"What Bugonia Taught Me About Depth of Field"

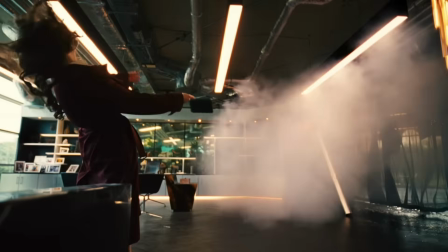I recently watched Yorgos Lanthimos Bugonia, and one thing immediately stood out to me. Parts of the film appear to be shot wide open with a very shallow depth of field.
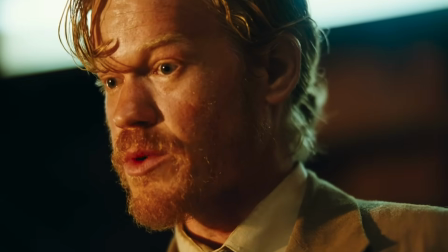So it got me thinking, what role does depth of field actually play in storytelling?
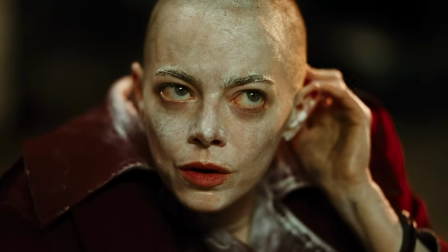How does depth of field affect the way an audience experiences a scene? What do we gain or lose when we choose to isolate the subject from their environment? Well, today I want to explore what Bugonia can teach us about depth of field and how we can apply those lessons to our own work in corporate filmmaking, documentaries, and even event videography. Let's dive right in.
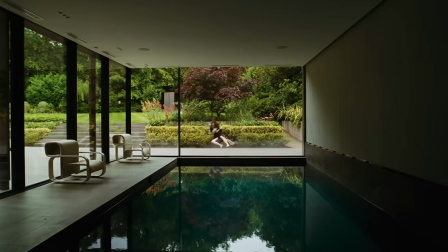Bugonia is a dark comedy directed by Yorgos Lanthimos and captured by cinematographer Robbie Ryan.
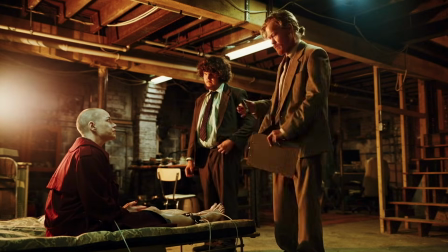The film stars Emma Stone alongside Jesse Plemons. Shallow depth of field has long been associated with professional cinematography.
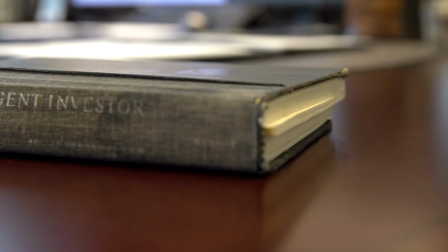It's one of the visual characteristics that separate high-end production from amateur work. I didn't find any information online where either the director or the cinematographer discussed the intentional use of shallow depth of field. But in several interviews, Ryan talks about the team's desire to shoot in VistaVision,
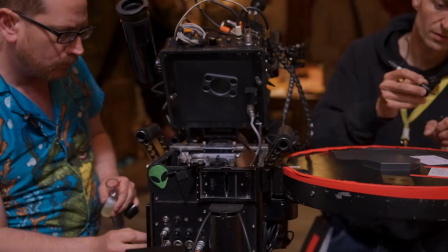which is an old format that provides a larger image area and naturally produces a shallower depth of field than traditional 35mm film. You just got twice as much negative all of a sudden, so essentially there's a bit more shallow depth because it's a bigger negative. He also discusses wanting to shoot wide open and the importance of finding lenses that would remain sharp when shot at maximum aperture. The combination of VistaVision, wide open lenses, and deliberate framing choices created an extremely shallow depth of field,
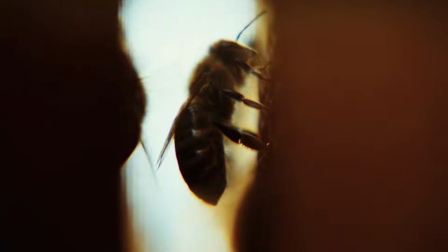causing backgrounds to completely fall away in many shots and isolating subjects from the world around them,
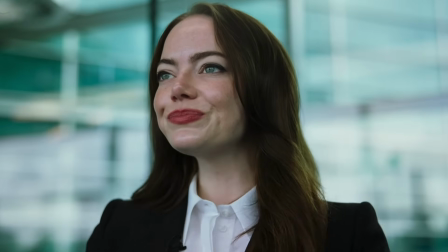something we don't often see from Hollywood. Watching the film reminded me of my own experience when I first purchased my CineLens.
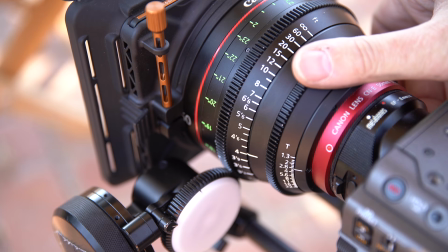It has a maximum aperture of 1.3,
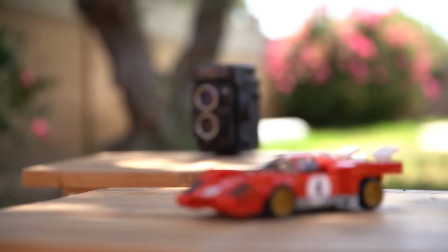and I was very excited because it meant that now I could just throw any background out of focus very easily,
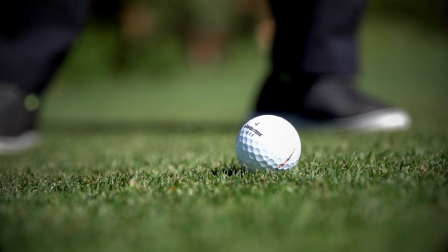and I use it as much as I could. I try to shoot as shallow as possible.
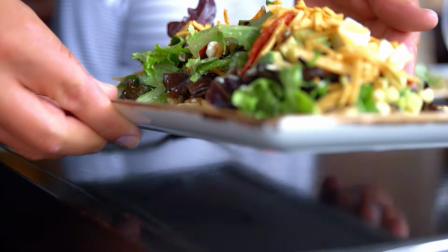It allowed me the possibility of isolating my subject from the background or removing any distraction.
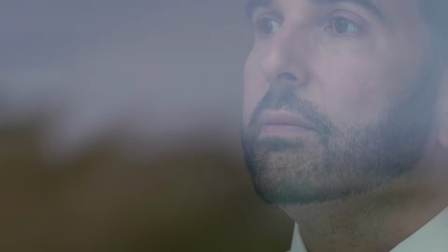It just felt very professional to me. So I was very surprised when I started hearing from other directors of photography, either online or at workshops that I attended, where they talked about the fact that they almost never shot wide open. And some of it was because of technical difficulties of wanting to make sure the subject was always in focus.
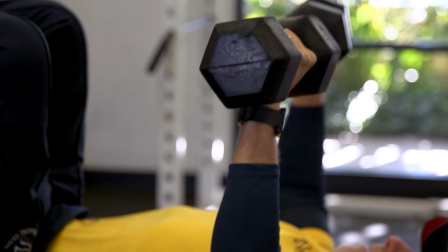Others argue that once the depth of field becomes too shallow, the environment stops contributing to the story.
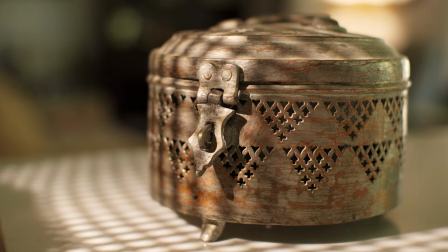At first, I struggled to really understand that perspective. After all, if shallow depth of field looks good, why wouldn't you use it as much as possible? Why would you buy a lens that can actually shoot at 1.3 if you're just going to shoot at T4? I also had the opportunity to work with some very high-end anamorphic lenses,
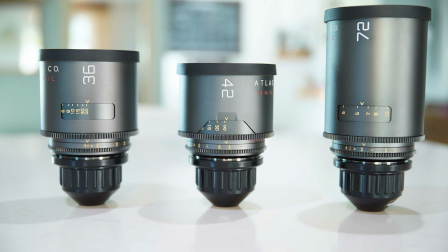and I discovered that some of these lenses became noticeably softer at their widest aperture.
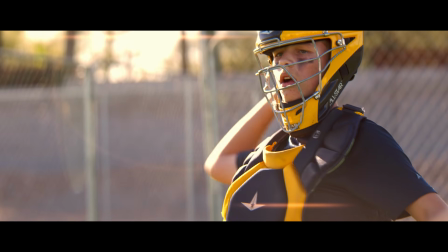I never experienced lenses that could actually perform differently at different aperture. You were unable to focus properly. Everything stayed kind of soft around them.
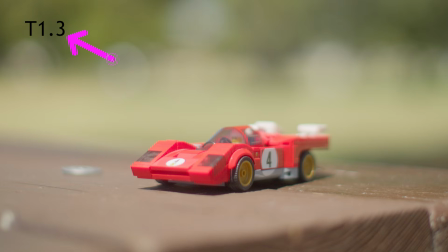So for the first time, I began to understand why some cinematographers choose to stop down.
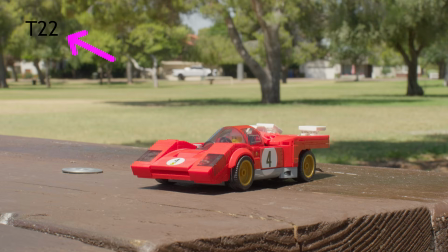It wasn't simply about gaining more depth of field. Sometimes it was just about limitation. The equipment simply did not perform at its best when wide open, even on very high-end lenses. And that's why Robbie Ryan discusses the challenge of finding the right lenses that not only would give them the look they wanted, but also the performance when fully open.
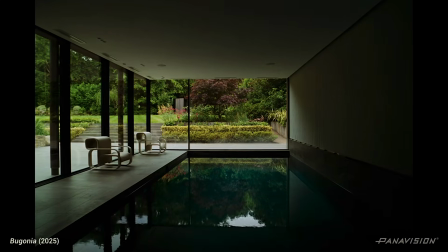It was kind of like trying to find the best range of lenses that were working at a sharp level on an open aperture.
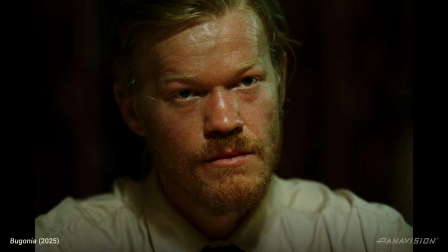Everything's quite portraiture and intimate, and I think that's such a great, clever idea to choose a format that may be regarded as a landscape,
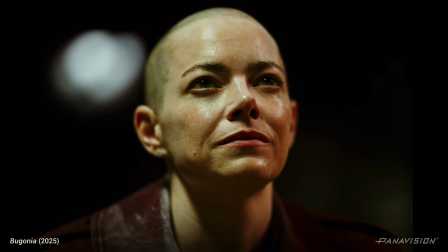big VistaVision kind of format, but use it with an intimacy of a basement and film it as a portrait kind of format.